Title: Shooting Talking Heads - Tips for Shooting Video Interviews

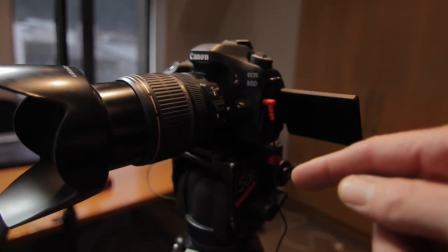(4:06)
In this case it's between ISO 250 and ISO 300 and I wouldn't really want to go any higher than that.
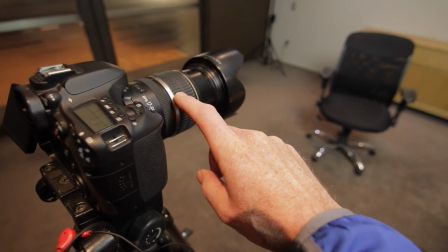(4:12)
Also while we're talking about the lens to be honest I actually would have preferred a more zoomed in lens because you can see here the distance between me
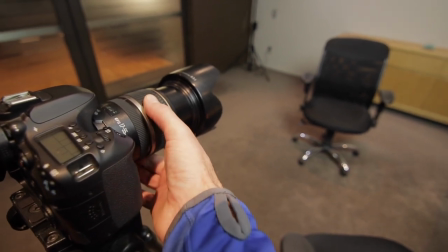(4:19)
and the subjects chair is not that great for me and that is on the full zoom of 55 so probably a better interview lens would
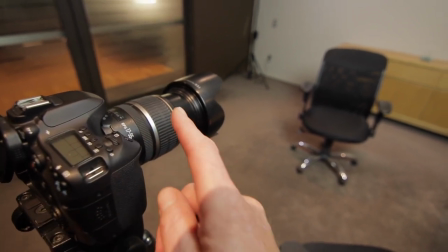(4:26)
almost be something like either the 24 to 105 or 70 to 200 because of this lens I would struggle to get a close-up shot from here without
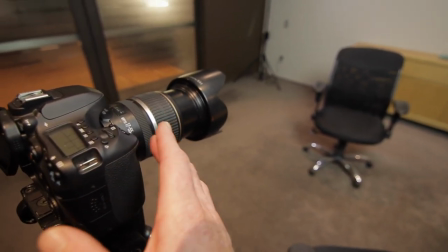(4:34)
moving the camera right the way forward it's fine for this but more zoom would have possibly been even better other
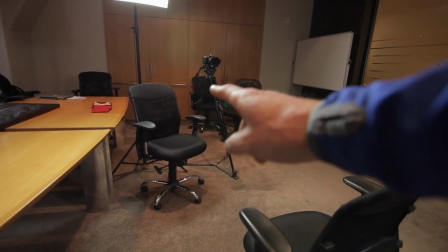(4:43)
points to note here is that you also want your interviewers chair as close to your lens as possible and this way that the the interviewee
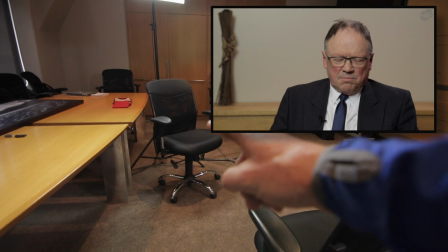(4:52)
their eyeline is almost at camera it's slightly off camera but you want that person sitting as close to your lens as possible if they're too far away your
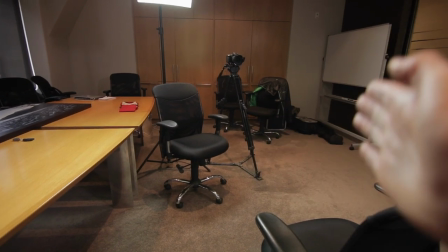(5:01)
interviewees eye line will be a little bit funny so close to the lens as possible another
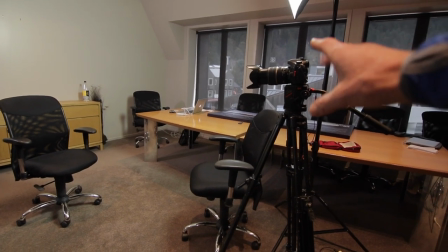(5:08)
thing that I always do and you want to watch out for is you want to set your tripod height with your camera essentially
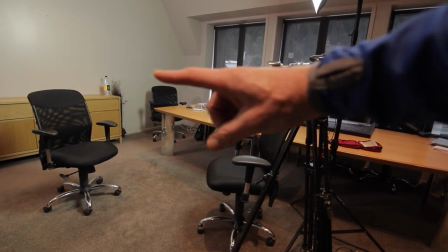(5:14)
at eye level to your interviewee or slightly above not too far above and
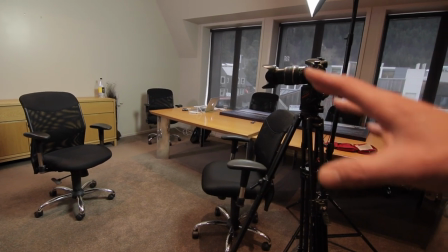(5:19)
definitely not below and that is a kind of a natural looking eye line for your shots.
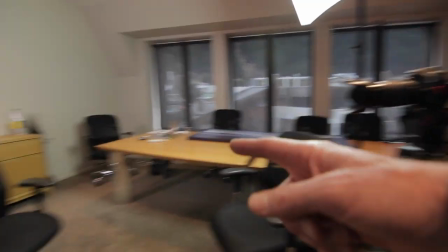(5:24)
Also quite often I'll adjust my height slightly for the size of the person sitting in the chair here so if they're tall
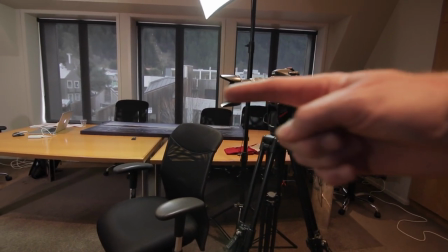(5:31)
I will adjust my camera up so the eye line is still pretty much direct or slightly above and if they're short then I'll drop it down.
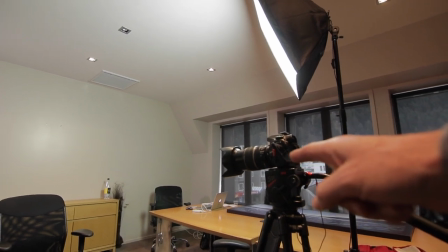(5:41)
As I said earlier I've actually manually set the white balance on this camera to 5000K.
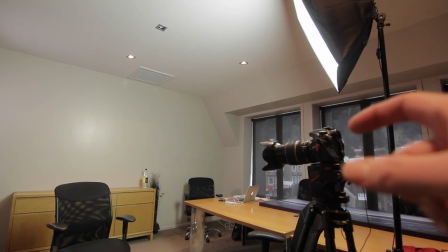(5:46)
I'm editing this and I want all the shots to look the same and I want to use auto white balance which might change between the shots.
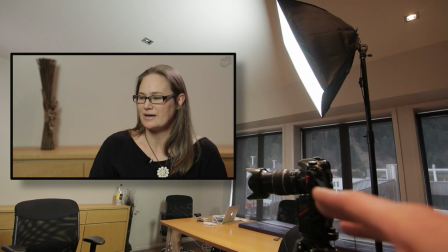(5:52)
I've set 5000K and that's worked out pretty well because I know that these lights,
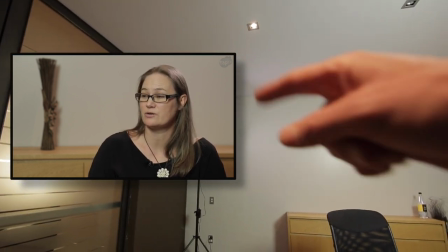(5:56)
my fluoro tube and my LED run a bit cool so I am happy with 5000K
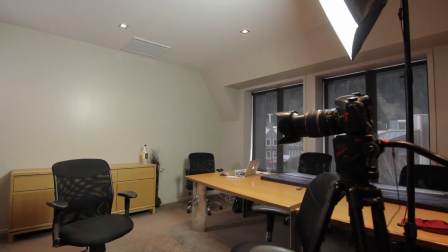(6:02)
and if I need to adjust it in post then I just need to adjust it once and apply it to all my clips. And that's it. Those are the main things that I look for or the procedure I use when shooting a classic style MCU talking head style of video interviews. I hope you found something useful there. Thanks for watching and I will see you in the next video.
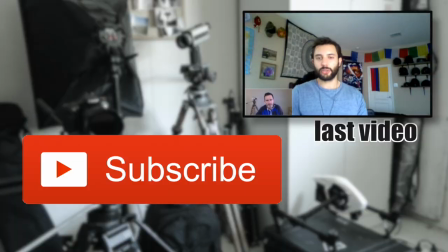(6:23) The video took, you know, pretty much three years to film. It took about eight months to edit.